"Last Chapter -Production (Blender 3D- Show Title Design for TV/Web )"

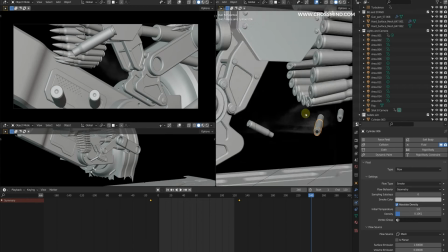2271s
So these surfaces,
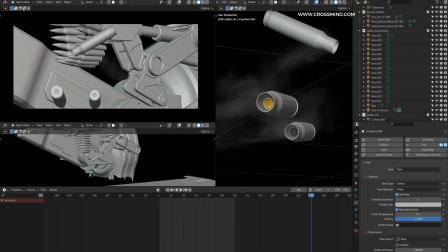2275s
and there are small icospheres inside these bullets which are linked with these.
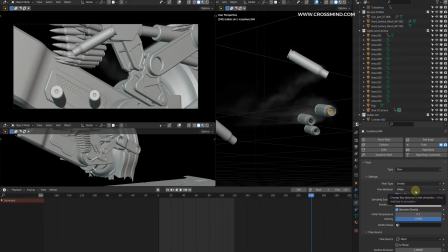2281s
So those are throwing some emitting some smoke.
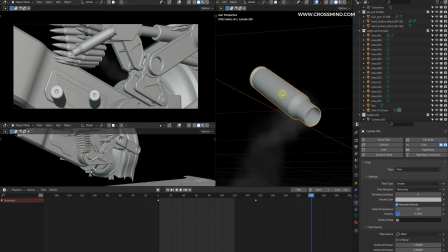2286s
So I didn't want the smoke to only come out of the outer surfaces. So for the internal surfaces, for that I used these icospheres to emit the smoke.
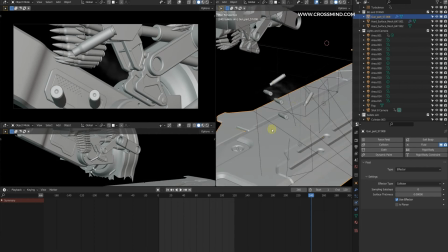2297s
And then the ground sort of effector for the smoke collision.
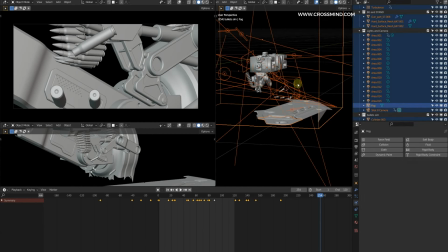2302s
And I believe it's a pretty low resolution smoke simulation. Let me see, it's only the 64 resolution, so the visibility is very low.
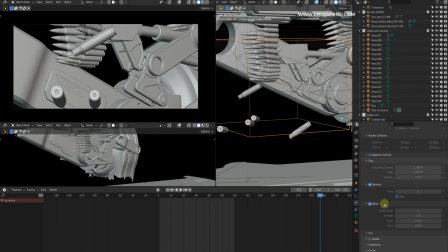2311s
That's why I didn't actually spend much of the resolution. Only it's just that on top of the 64 resolution I used uprest noise factor, and that is what the small details are coming out from.
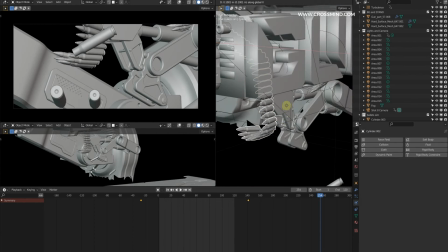2324s
And in the background we have the chain, which is a simple path deform, what we made in the previous chapter.
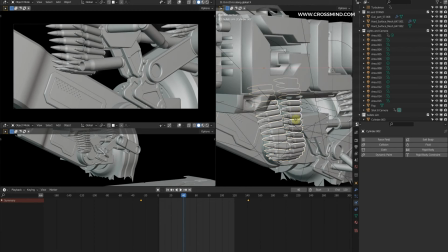2331s
So this thing is also animated in the x direction,
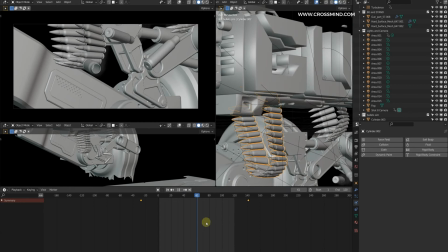2335s
and this is actually moving pretty slow, so something in line with the falling bullets here.
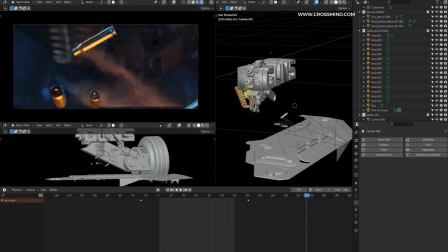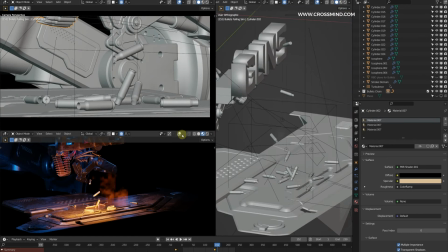2346s
For this last shot, yeah, for this I believe I used rigid body simulation.
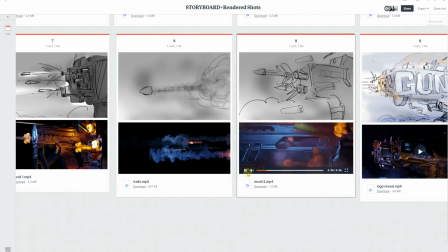2352s
For this shot I made one simple manual animation. So let me just show you this file.
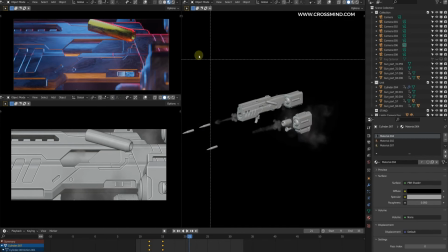2358s
So this is a pretty simple animation. Again, the file is cropped, the rest of the things were deleted.
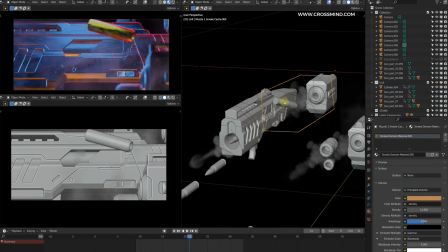2364s
So this particular bullet here, yeah, let me just hide all these VDBs.
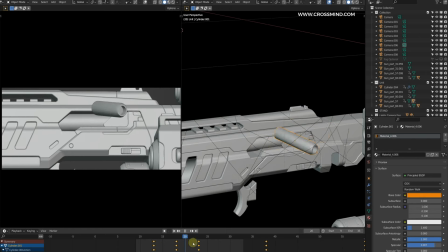2369s
So this is manually animated. You can see what's happening here is we have this the thing from where the bullets eject, the empty shells.
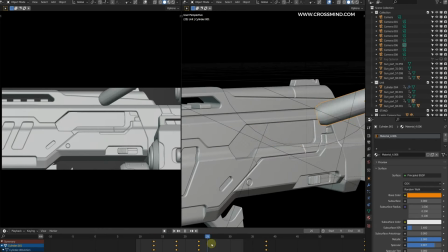2378s
The outer whatever is blocking it sort of moves back, the bullet comes out, and then the same action repeats. So I watched some of the slow motion videos from the internet. It's pretty easy to find on the YouTube. Then there are few smoke simulations,
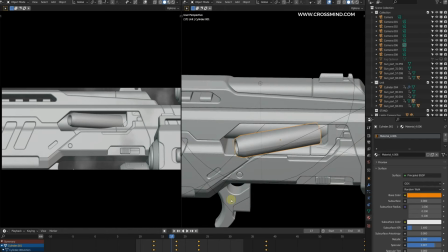2394s
the same VDBs what I used for the rest of the simulations, like the muzzle and all.
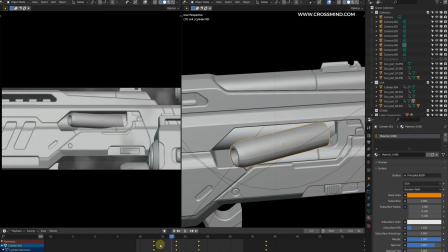2401s
So since this was such a quick shot, so I used the same VDB inside this chamber.
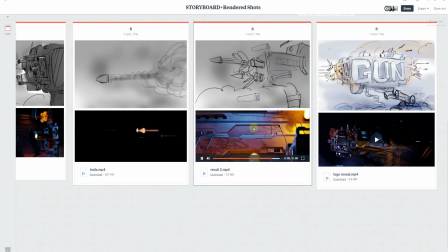2407s
The smoke really doesn't really make sense, but it's just to add sort of motion in the view.
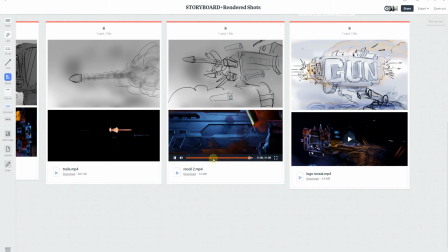2413s
So this is just not even 1 second, less than 1 second, this shot.
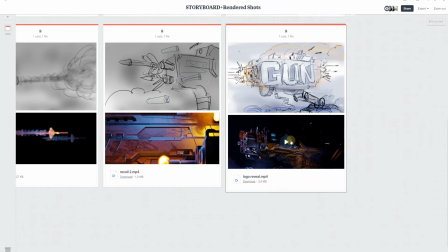2419s
And then there is a final reveal. In this one we have all the VDBs working together, and the bullets shooting out, and animated bullets here.
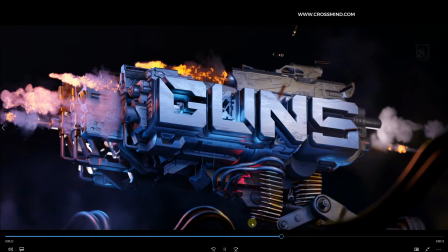2431s
Yeah, so in this shot,
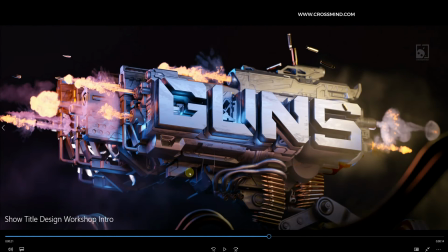2436s
again in the main body, if you can see, it's following similar kind of language what we discussed in the handlebar logo reveal shot. Even though these feel random,
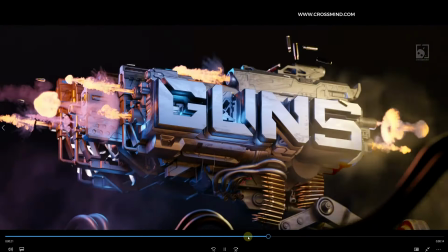2448s
but it's still following some sort of a mechanical language, and not all the parts are moving at the very same time.
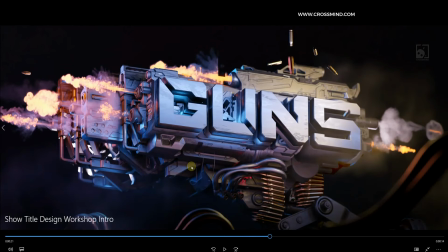2455s
There is sort of a follow through and offset going on.
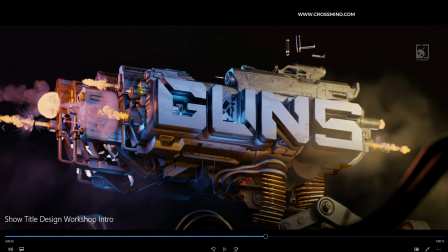2457s
So if you observe in this part, there is sort of a delay, the main body and the muzzles. So there is a slight delay in the animation,
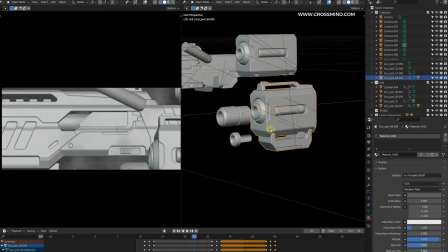2470s
and for that, it's let me just show you how it's done.
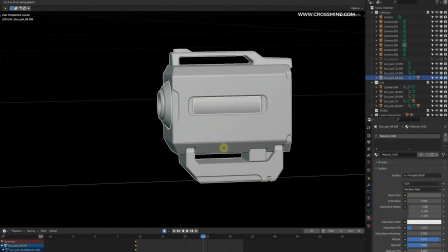2474s
So just move it in the y direction, move it and bring it back in the y direction.
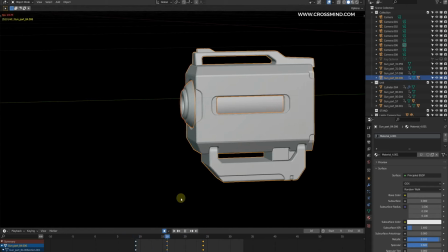2483s
So we have this motion for both.
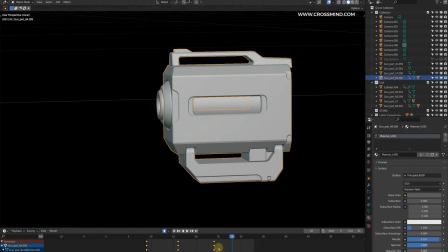2487s
So let's bring the same animation here and then do one offset. Just shift the animations. Sorry, I think it's linked, so let me just clear the parent. Yeah, something like this. So slight delay basically, and this is what is going on in all the muzzles.
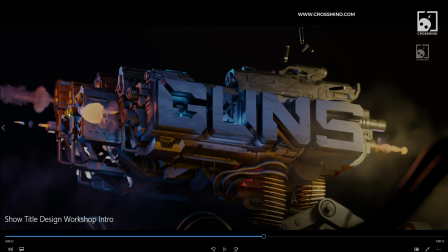2509s
But the main thing was it's just that it's sort of a one shock wave. So it starts from here, then it travels here, and then we see some motion in this part.